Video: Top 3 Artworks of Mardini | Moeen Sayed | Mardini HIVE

All right, next up we've got Mawin Syed. Hey Mawin. Hey Chris. How are you doing? Good to see you. So I think most people probably know you by now, but tell us a little bit about yourself. Okay, so I am a 23-year-old visual effects artist from Johannesburg, South Africa, co-founder of Nine Between. It's a small South African studio. And so I'm also last year's winner of the Hulai competition. and this year decided to do a bunch of reviews for Mardini so that's probably where most people know me from now and yeah that's about it well thank you so much for being part of Mardini it was so awesome to have you doing the reviews and adding so much to the community and giving people feedback that was awesome so what are you going to be talking about today okay so today we're going to be doing very similar to the style that I did with the other reviews I'm just going to go over the top three entries though just break down what makes them so good um and why they became the best artworks of the competition um because there were loads of great artworks like i mean every single day people are putting out insane artworks and to narrow it down to just three is crazy um and so just what separates them what sets them apart what makes them so good and uh yeah i think that's that's it really looking forward to it let's get started great
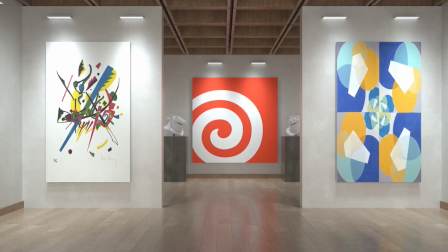91s
As some of you may know, I've been doing the Mardini review videos over on my YouTube channel and I've gone over a lot of entries.
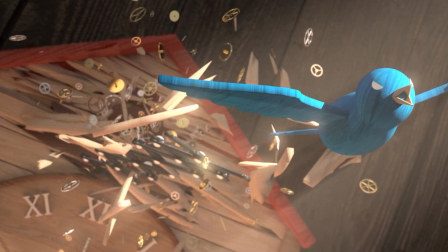99s
And as such, I've grown to understand what makes certain entries stand out and what makes them memorable,
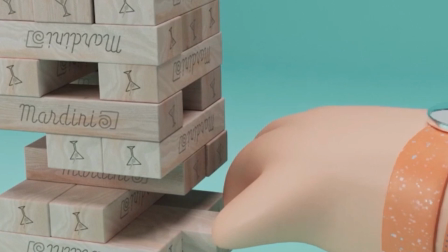107s
what makes them likable and overall what makes them winning entries.
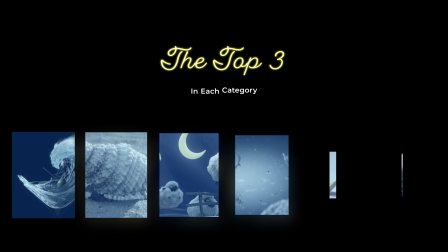111s
Now I'm going to go over the top three entries in the images category and the top three entries
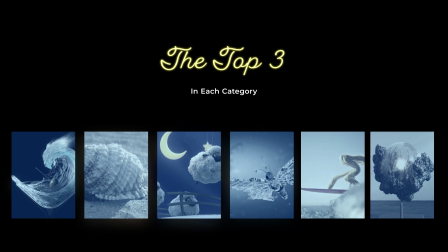116s
in the animations category and try to break down what makes them just so brilliant.
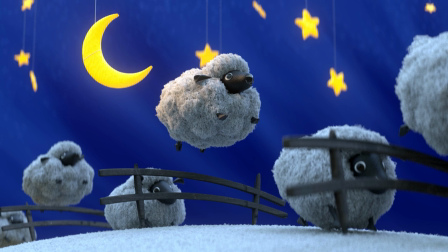122s
So let's start with the images category. In third place in the images category for the best overall artwork of the competition we have this entry by Asuka and this entry was for day 23 sleep.
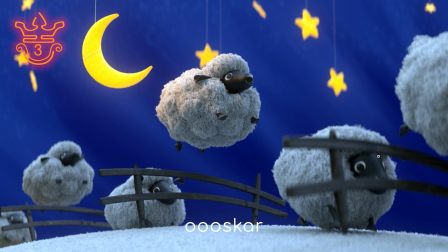135s
Now you'll notice that all of the artworks that come in the top three in the animations category and the images category have all of the baseline checkboxes ticked. Beautiful rendering, great texturing, a decent composition, great geometry and a concept that aligns with the topic.
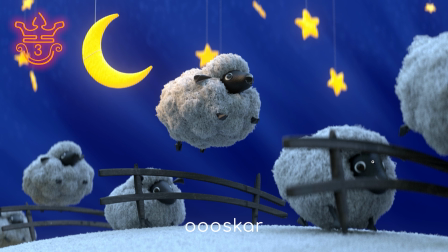151s
However, there's something that really makes certain entries stand out and it's quite obvious in this one. This one has a charm to it and it's a charm that not many other entries have. And it's a charm that comes from the subtlety in the image.
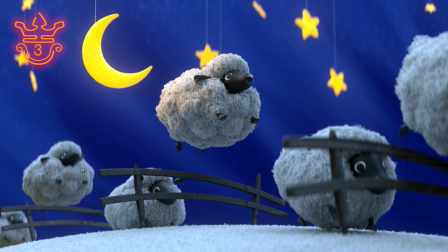166s
You could very easily have this exact same concept where you have these sheep jumping over the fences, you know, someone counting sheep. However, what they've done here is they've added this level of charm. It has a childlike quality to it. You can almost imagine that this is a baby dreaming about sheep. And this idea comes across extremely well.
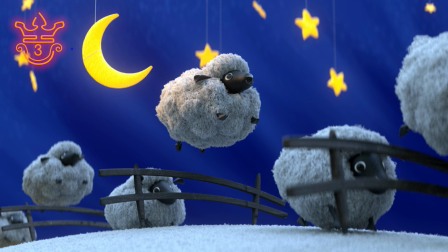184s
They have these stars and the moon hanging from these strings over here. And so it makes it seem like a baby mobile. Over and above this, they also have these fluffy little sheep. When you look at this, you immediately recognize it as a sheep.
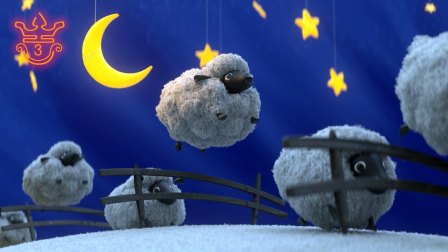196s
But upon closer inspection, it's just a toy. It's got the googly eyes and just a little bit of leather making up its snout. And then it has this painted on face on the front. Now this is brilliant for a couple of reasons. In terms of a daily entry, this saves you a lot of time. But more than that, it's a smart subtlety.
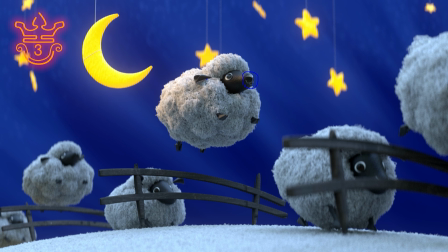215s
It helps you understand that this is a toy sheep, right? This isn't a real sheep. The proportions are also whimsically inaccurate. So you have the small legs over here with the massive body and they're extremely fluffy. You also have the ear over here that just looks like a cold over piece of leather.
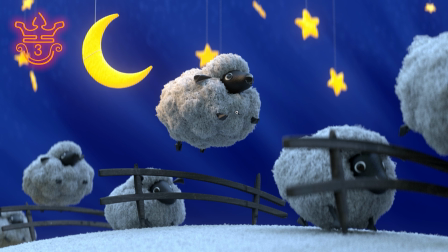233s
All of these elements help you understand that this isn't a real sheep, it's a toy, but it's done in a very realistic art style, right? This isn't too cartoony, it does feel realistic and there's so much personality in the shot and that's independent of the external attributes that make this exquisite, right?
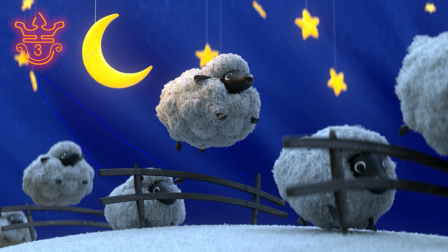252s
The color variation in the background, as you can see there's these streaks of color in the background.